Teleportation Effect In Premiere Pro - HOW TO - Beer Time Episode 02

So definitely going forward, it hasn't got me the best gear old vintage lenses might be something to look into for the future stuff because i like i actually do like the soft look i turn down my sharpness on the camera all way to zero uh the contrast all way to zero and i don't even actually add much sharpness in post because i feel like the softer the image the the more uh flattering it is it's just my take um um hmm so that was my lens disaster and um yeah i've had a couple of people uh having watched the final film ask how oh can you show a breakdown a bit more so let's let's get my laptop open open premiere and actually go through one of the scenes uh
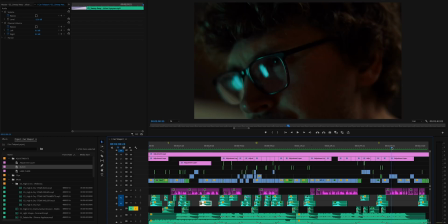that we can just break down quickly the one of me and my my son isaac
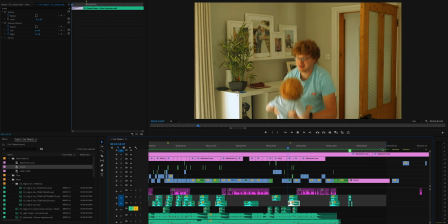let's go for that um so if we play it back just the first shot is me picking up isaac and then if we jump then what happens is a couple of pulses and
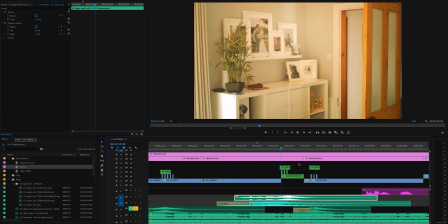that's just by doing some key frames in and out of a blank slate it transfers to a blank scene and that just punches in and out and on top of that i've got my
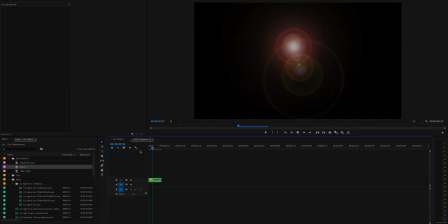nested sequence which is a lens flare if i play that back you see what happens it kind of it's squashed to start with and then it opens up and then within there there's actually two lens flares oh no it's not my mistake you're gonna do this lens flare thing and distort it and
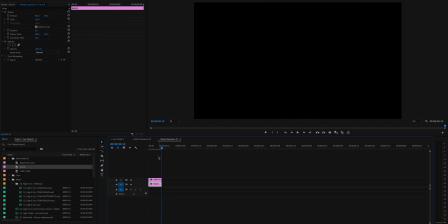have it over layers you need to have it on a black base layer so put a solid black layer down then put your lens flare on the top of that nest that and then you end up with your nested sequence which you can then put on screen mode to get rid of the
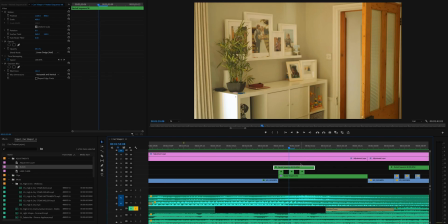black so i put that lens flare there on just as the action happens and it's on linear dodge it seems to work better than screen and it's only at
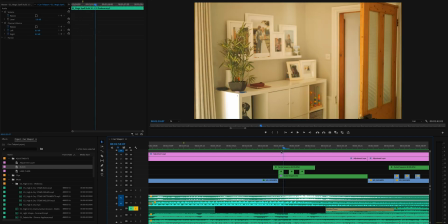39 because it i wanted it to be just a very subtle flash of light so then when that's happened i've gone and then we go to oh and then you can see there's some plantage blowing plantage good word but let's have a look at that if I break down
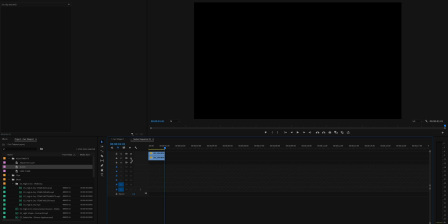that scene that's just the blowing of the plant but if we actually look and we turn off the bottom layer it's masked and if I turn off the
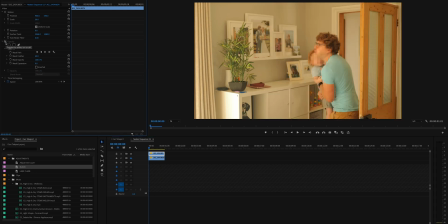mask oh look there's me blowing the plant play that back that's all it is human breath so when we master that nest it blend it with the original
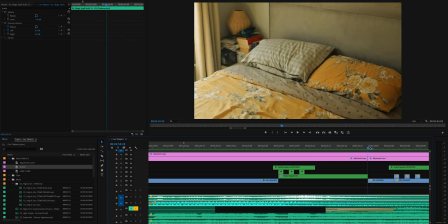it ends up looking part of a scene easy and then we get to the next transition which we then obviously are in the bedroom we've
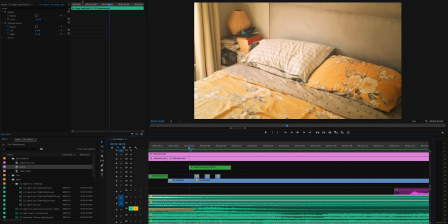got a clean slate of the bed yes it was a clean bed and then as soon as we start landing the bed's messy because it
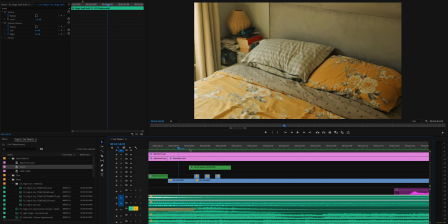wasn't the first take that i did but within that amount of time you don't notice at all that the bed's got messier and it's only on the screen for a couple of frames and then we land with again with the pulse
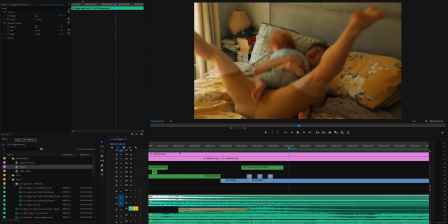happening so each time i enter the scene or leave the scene i put a couple of key frames